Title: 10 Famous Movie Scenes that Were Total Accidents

Welcome back. Movies are a big business and we all have our favorites. And just like the movies themselves, we all have favorite scenes that we can remember from those movies. But it might surprise you that some of the most popular scenes ever recorded on film were not in the original script. They were, in fact, accidents.
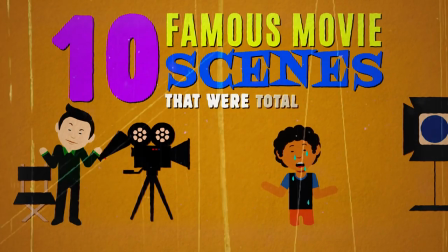0:23 Here are 10 famous movie scenes that were total accidents.
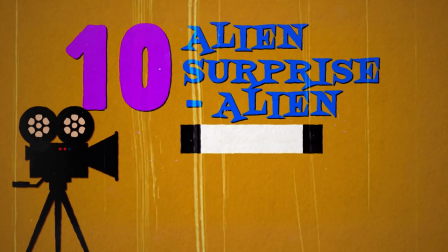0:32 Number 10 is Alien Surprise.
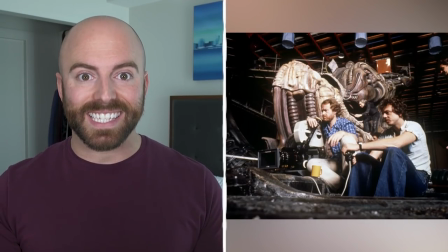0:37 When Ridley Scott was filming the iconic scene in his 1979 horror hit Alien, in which the title creature's true method of reproduction is revealed,
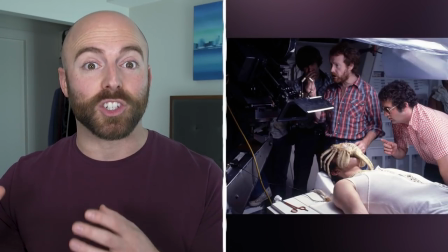0:48 he wanted the shocked look on the actors' faces to be as genuine as possible.
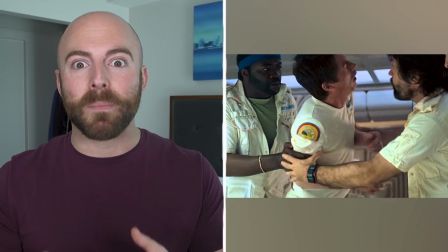0:53 So he famously neglected to inform them that an alien was about to burst out of the chest of their friend and fellow actor John Hurt.
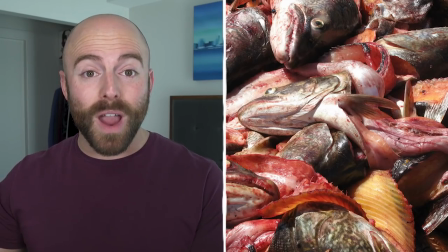1:02 Okay guys, this is gonna be a nice chill scene. When the actors arrived on set, all they could smell was fish guts and formaldehyde, and they found Hurt laying down on the table, probably holding back a giggle or two.
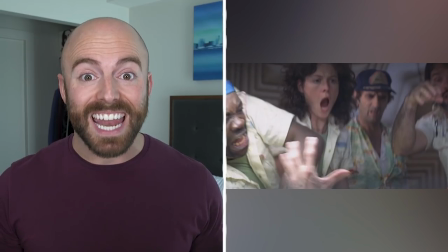1:14 In the film, when the creature bursts from the prosthetic chest and blood flies in every direction, the reaction on Sigourney Weaver and her fellow actors' faces is absolutely real, just shock and terror.
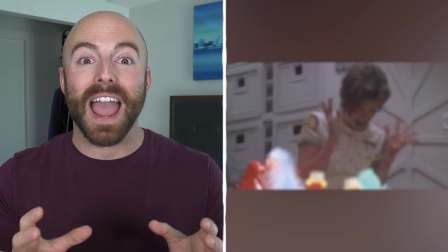1:26 And Veronica Cartwright even passed out after taking a line of fake blood to the face.
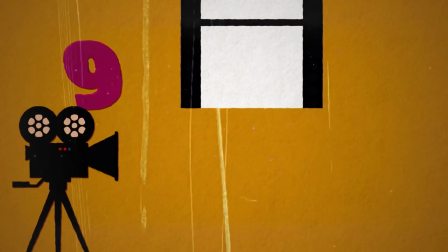1:31 Ha! Oh, that wasn't supposed to happen. Number 9 is Bond Leaves the Water.
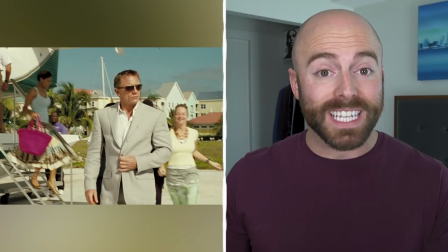1:39 In the beginning of Daniel Craig's first outing as James Bond in Casino Royale,
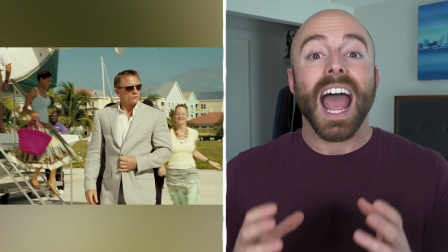1:44 he finds himself in the Bahamas, attempting to get information from somebody.
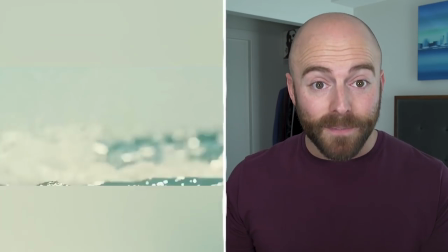1:49 As Bond treads the water in the ocean, a beautiful woman, specifically the one he's looking for, rides by on a horse, drawing his attention.
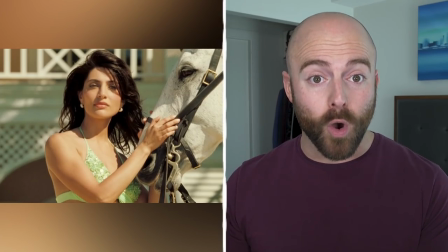1:58 Director Martin Campbell's intent was to show the woman Solange, played by Caterina Marino, as the sexy one in the scene, while Bond stayed a mysterious, half-hidden figure.
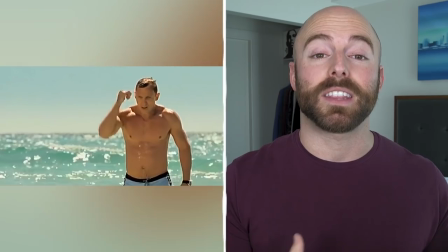2:09 However, as Craig attempted to maneuver his way closer to the beach, the actor walked up on a sandbar,
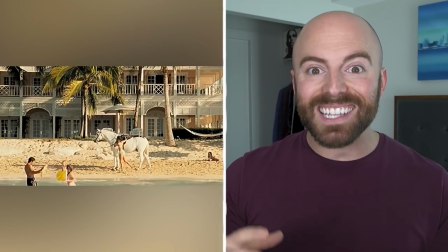2:15 bringing his chiseled abdomen above the water and accidentally stealing the title of sexiest person in the scene.
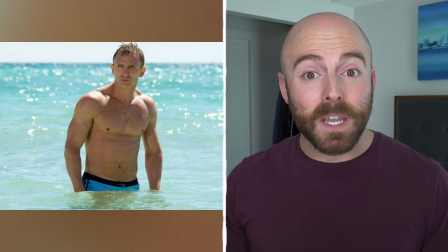2:22 Though the opposite of what Campbell wanted occurred, it was enough to make the scene more intense and reveal the new Bond with a bang.
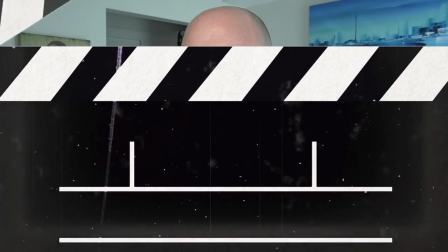2:29 I like my women shaken, not stirred. Number 8 is Nervous Loyalty.
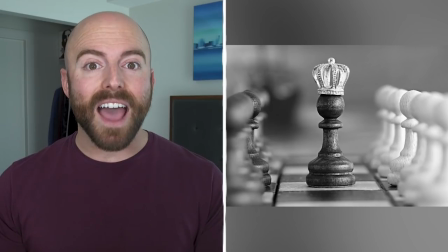2:38 Nothing makes a person seem more powerful with special effects than having a person twice their size literally tremble in their presence.
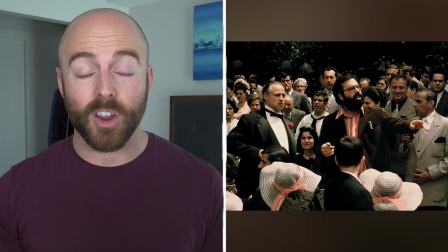2:47 Francis Ford Coppola's 1972 film The Godfather, which has been labeled by many as one of the greatest films ever made,
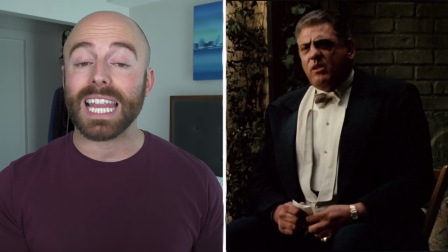2:54 brought this notion to the forefront with the casting of the late Lenny Montana as loyal bodyguard Luca Brasi.
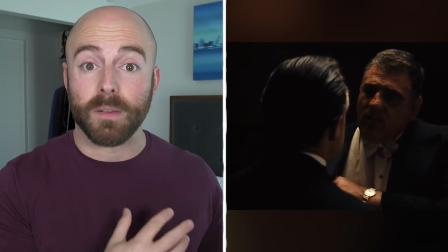3:01 Montana was both a professional wrestler and an enforcer for the mob, but when he was cast by Coppola due to his size,
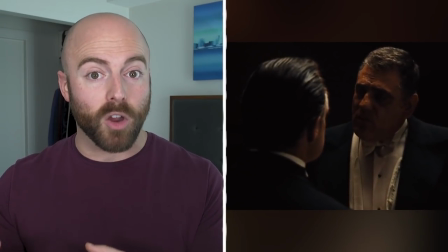3:09 the idea of acting alongside the great Marlon Brando proved to be a bit too much for him,
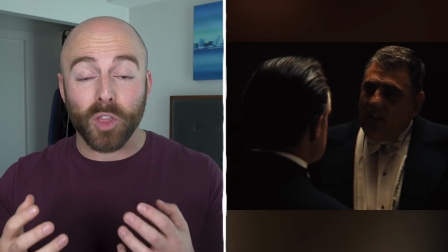3:14 and he stammered through his lines.
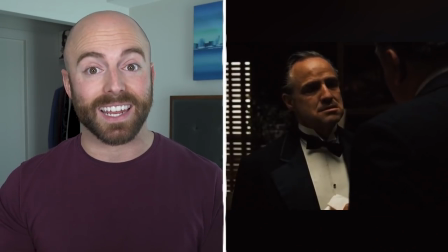3:16 However, the nervousness played off as if he was so intimidated by the power of the Don that he was shaking with fear,
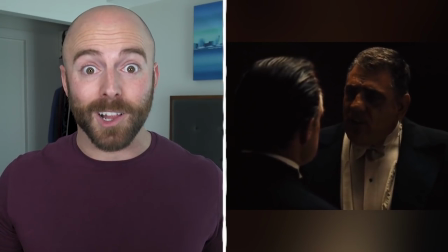3:24 so Coppola left the exchange in the film.
I'll make him an offer he can't refuse.
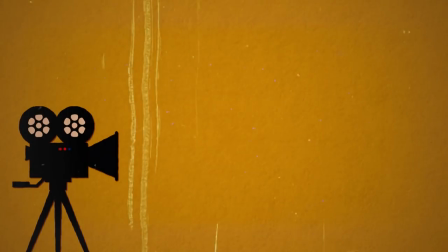3:28 Also, this guy peed himself. Number 7 is Flag Flies.
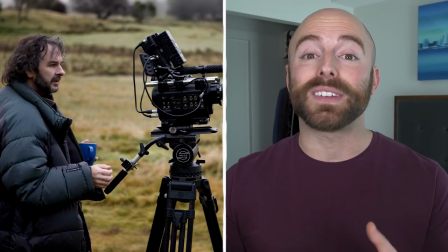3:37 Peter Jackson is apparently a fan of adapting happy accidents into his films,
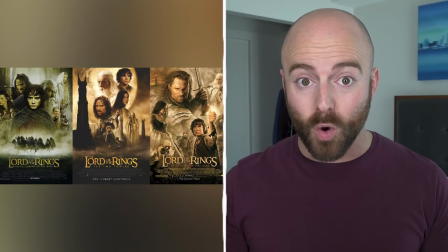3:42 and there are several examples in the Lord of the Rings trilogy alone of actor and prop errors that made the film even better.
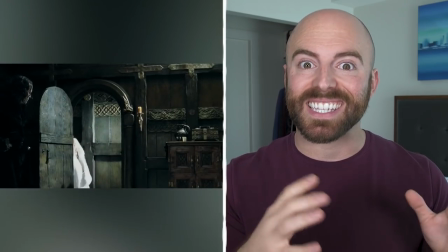3:49 One such scene happens in the second film, The Two Towers,
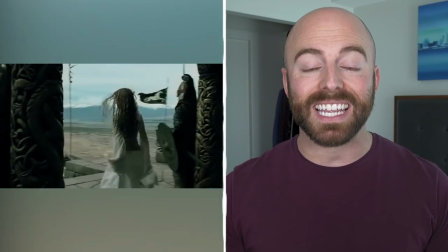3:53 in which Eowyn storms out of a castle in the mighty city of Rohan after a verbal exchange with
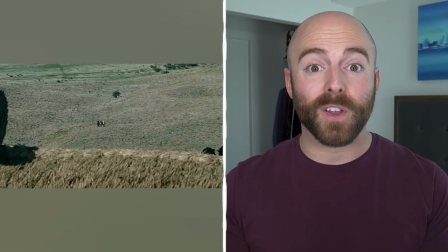3:59 Wormtongue to see four of the film's heroes riding up over the hills.